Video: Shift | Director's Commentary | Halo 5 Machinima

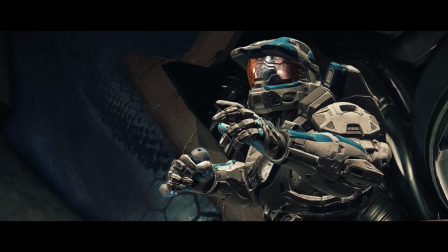I would definitely get antsy sometimes when we're doing those because it would be very you know Matt would be being like Okay, you need to stand here,
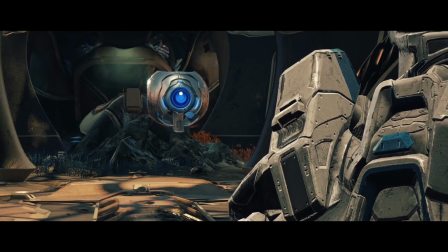and I would have to do that But then I'd have to be there for like you know like ten minutes So I just kill him you
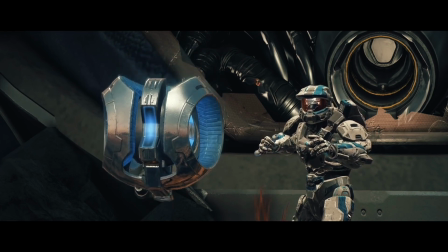know and then there'd be a dead body and then we'd have that was an issue and then
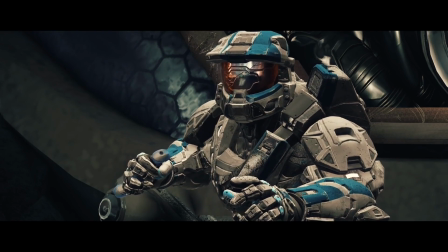Okay, so this is where she's like explaining the shift ability so this scene in the teaser
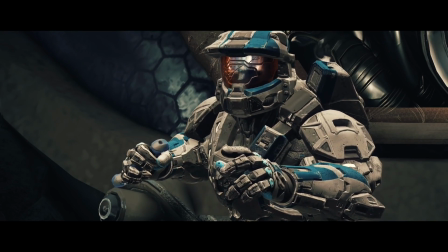Lucy was originally male not not female because that was from an earlier draft of shift and I'll even talk about that later
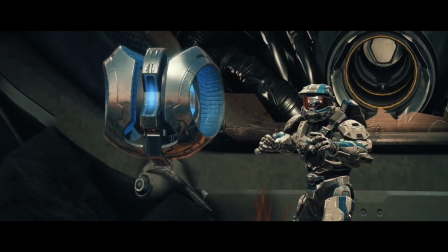during some of the more useless aspects. But there's such an awkward pause.
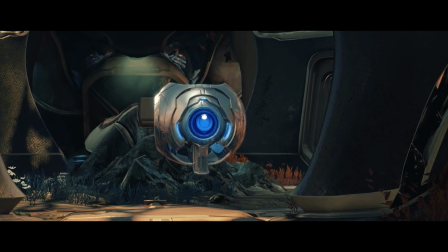It's meant to be purposeful and a pause, but it comes off as an editing error instead of actually being an intentionally long pause.
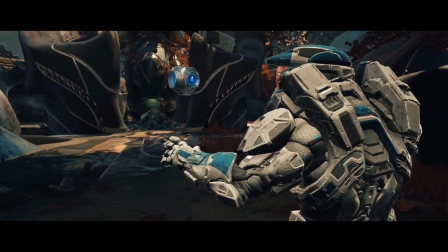Some random radio chatter here. She does a little turn and then just stops and right back she goes.
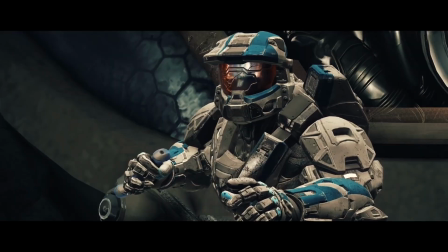It's just because it reversed the footage instead. But this scene in the teaser,
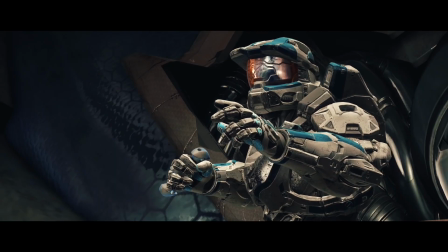we carried over the broken armor that he resurrected although if he's actually shifting he wouldn't have the broken armor so that's
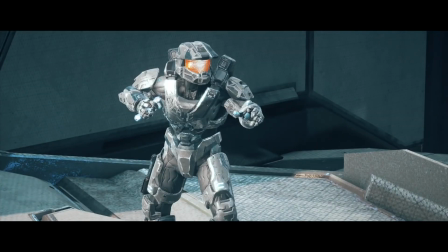actually kind of a production error that we just kept up for continuity's sake where he has broken armor and all this I remember we had gotten
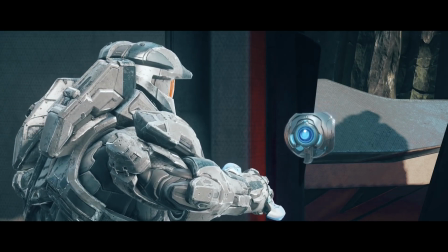somewhat into it and it was like alright we're just going to have to roll with it in the opening scene it was great to distinguish the
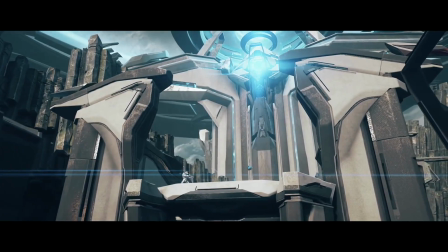two you're like oh this is like a different thing going on there this was the best map that we could have picked for this Yeah,
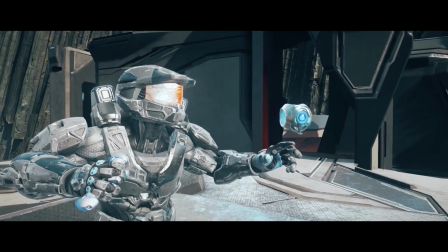so this place never came into, like, you know, it was never important again after, like, um, the first few scenes that she's here.
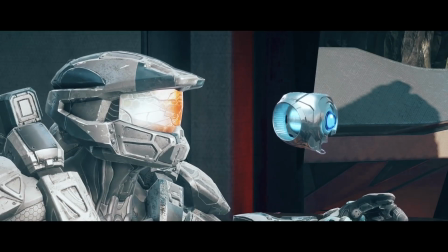But she says it's the hub, it's where she goes to monitor all activity and trouble. This is actually coming back in Shift 2. This will be a plot point. Oh, really? In Shift 2, because it was so underutilized in the first one, I wanted to explain it.
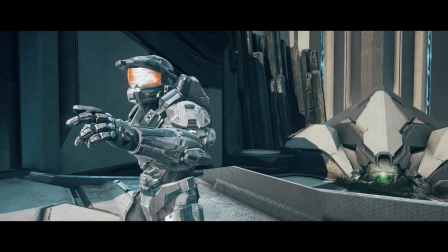You know, one place, now that it's a part of the game, Molten. I think if we had done that on Molten, that floating rock, that would have been really cool.
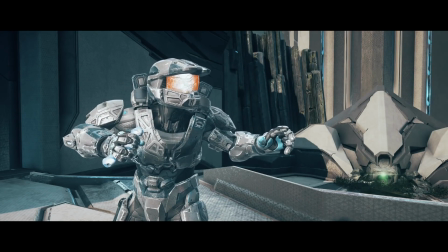That floating rock, Molten, that's the, uh, the lava one, right? Yeah, it's like a new map. It's got the big Guardian on there, too.
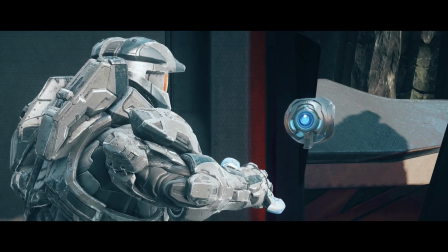Would have been cool. That definitely would have been cool. Yeah.
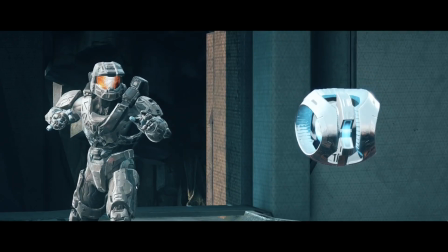We did, um, I remember during the teaser, too, people were asking how we got Lucy in there because, like, Forge wasn't there.
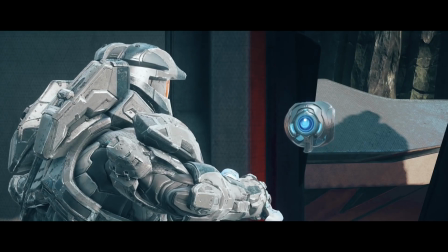Right. And so they didn't realize that, like, she's never in this machinima. She took so much work for you.
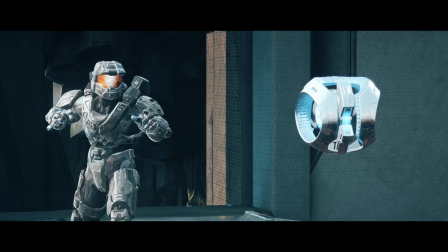God, oh. I remember how much work that took. Oh, my God. Green screening that. Freaking. And it wasn't even the green screening part that took so much work.
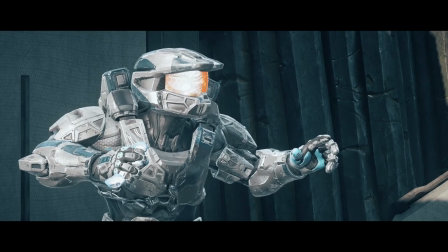It was the fact that it was for every single shot. She had to be green screen.
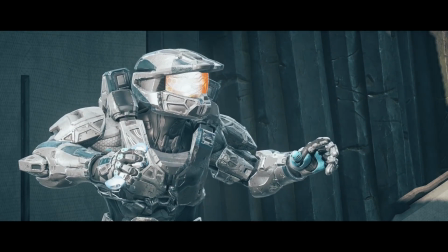She had to be chroma'd in there, layered. She went up and down. She goes up and down, so you had to adjust for that.
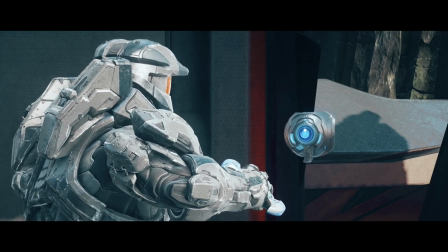And then my computer, which I was working on, was a laptop. And it does not do After Effects well, so it would lag and crash constantly.
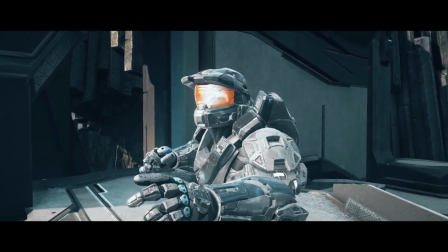And I would not know when, so I would immediately lose all progress that I'd worked on.
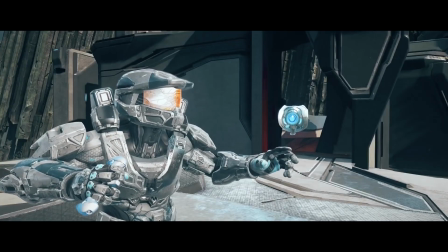I remember watching that happen multiple times in film, as well as watching you render for like a good portion of the day.
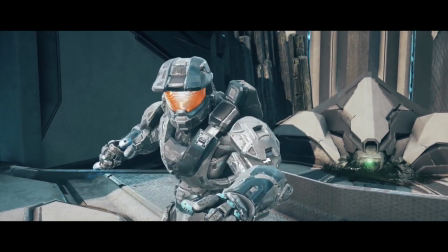Because we'd have second period in there and I'd have third and fourth and you would have fourth and I remember you leaving your laptop in there once and saying Watch this render.
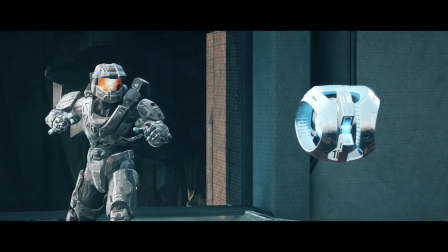Yeah, make sure it doesn't stop I know I was in there for about four hours that sitting next to me like okay I hope this doesn't stop because then I'm gonna have to do it again,
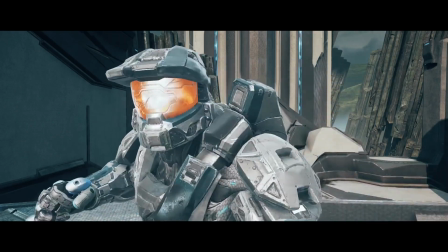or maybe she's gonna disappear You know, I don't know so oh my god. It's such a pain in the ass.
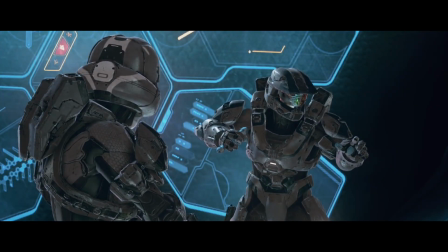There's a turn. Oh, that step backwards is so weird It's so weird. I don't understand it.
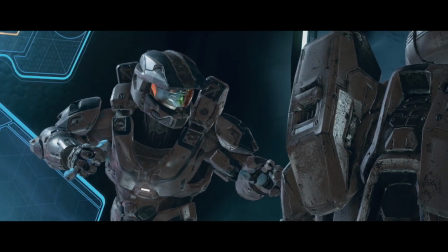No my um my favorite, right? uh what was that is something about dying i don't know
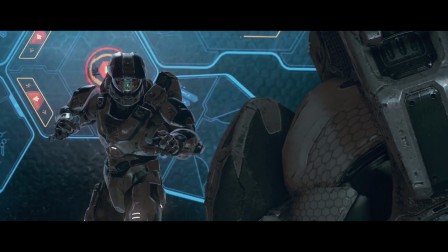yeah there's a planet with life on it